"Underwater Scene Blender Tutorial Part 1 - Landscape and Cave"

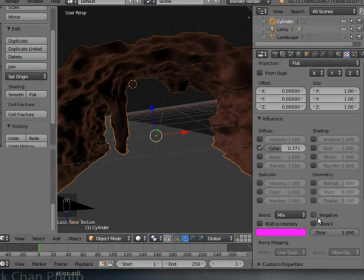So I want to make sure everything's quite dark, because it really wants to make a silhouette of the entrance. And I'm going to make it warp the, I'm going to make it change the normal a little bit, and we'll have a look and see what that's like.
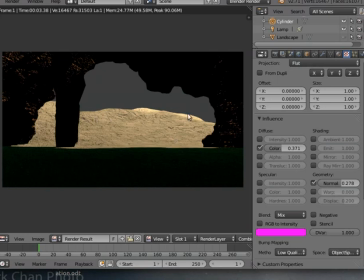Now you can see what we've got. And what we've got is a pillar that doesn't quite come down far enough, but that, never mind, we can change that. I'm going to change that using scale in a minute.
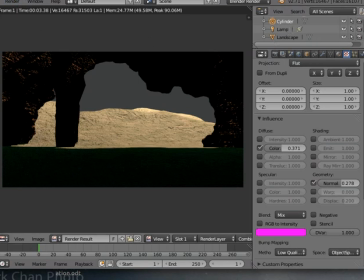I better turn the landscape back on in the in our editing window.
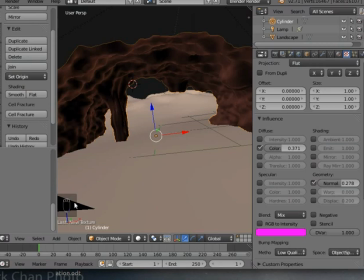Let's hide the render view. View camera.
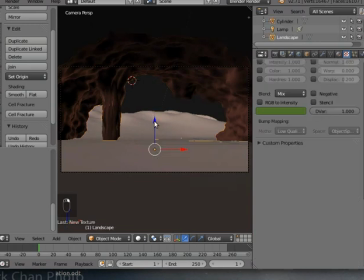You can see there what the problem is. So actually that is okay. What I want to do is change that down like that, and then maybe it's I think what we've got is we've got this rock pillar looks a bit too smooth.
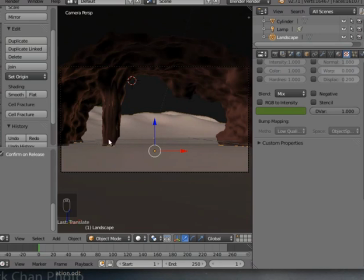Although it would be smooth, because let's face it, it's been hit by the sea all the time.
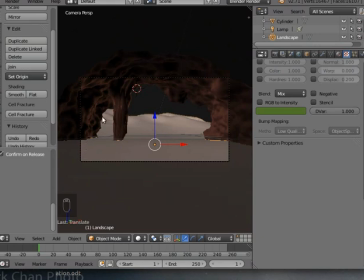It's going to get worn down, isn't it? So that's going to be my excuse. And it gives me something to stick some weeds on, and the weeds will make it look less smooth. So maybe that's okay.
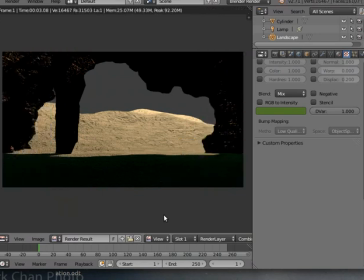Something like that. And at the moment, as you can see, there's no real light inside the cave. I want a bit of light in there, but not too much. And normally what you'd use for that is, well, we'll try it.
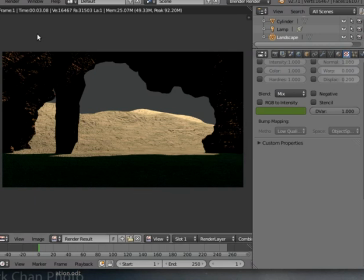I'm going to add in a lamp.
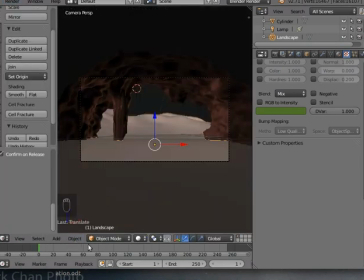And it's going to be a Hemi. Let's view from the top.
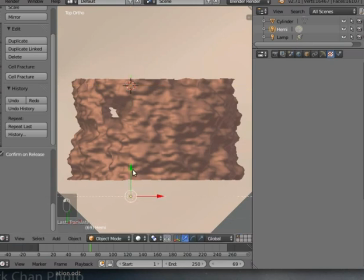I'll drag it all the way back out here.
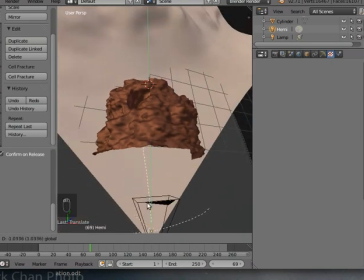It's going to be coming from our camera near enough. I
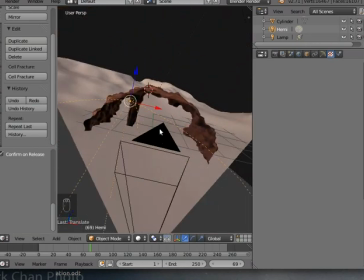think that will be okay because it's not going to be the main light. I think that will be okay. So let's rotate it so it points into the cave.
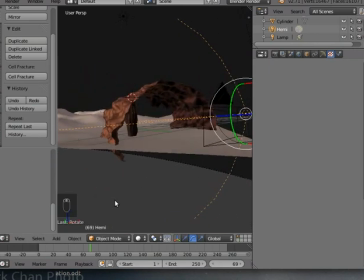Kind of like that.
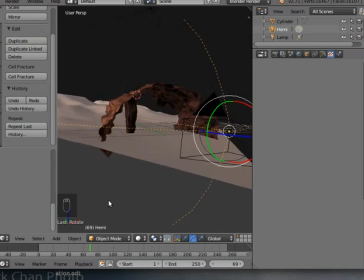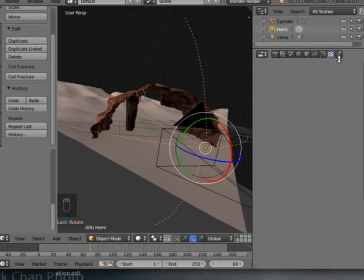And we're going to have to fiddle around with the light level later, because as I said, with the,
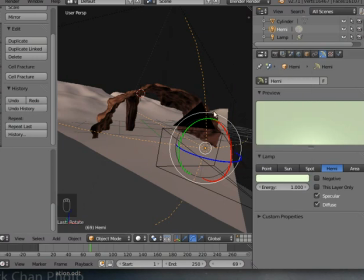I'm going to make it slightly green, with the water, when we put the water on, which will be some of the next part of the tutorial, you'll find you need to adjust all the lighting up, because of course the light gets absorbed by the water. So let's see what that looks like.
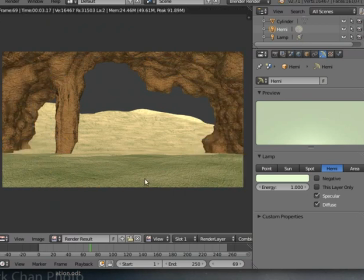You're like, oh, it's way too much. So, 0.1.
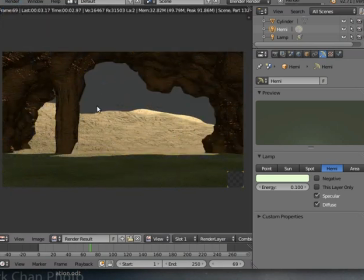Because you want the strong light to be outside, but you want enough light inside you can see what you're doing. You're just starting to get that. Maybe 0.25. I don't want to spend too much time messing around with this.
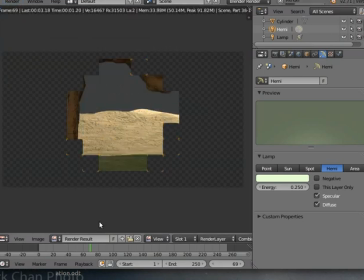I just want to check that the lighting actually works, because a lot of things are going to be based on it.
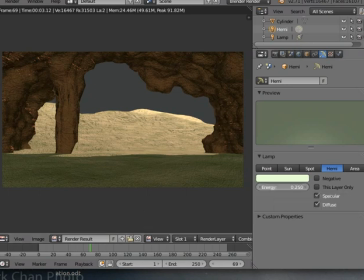And 0.25 is a bit much. 0.18 maybe.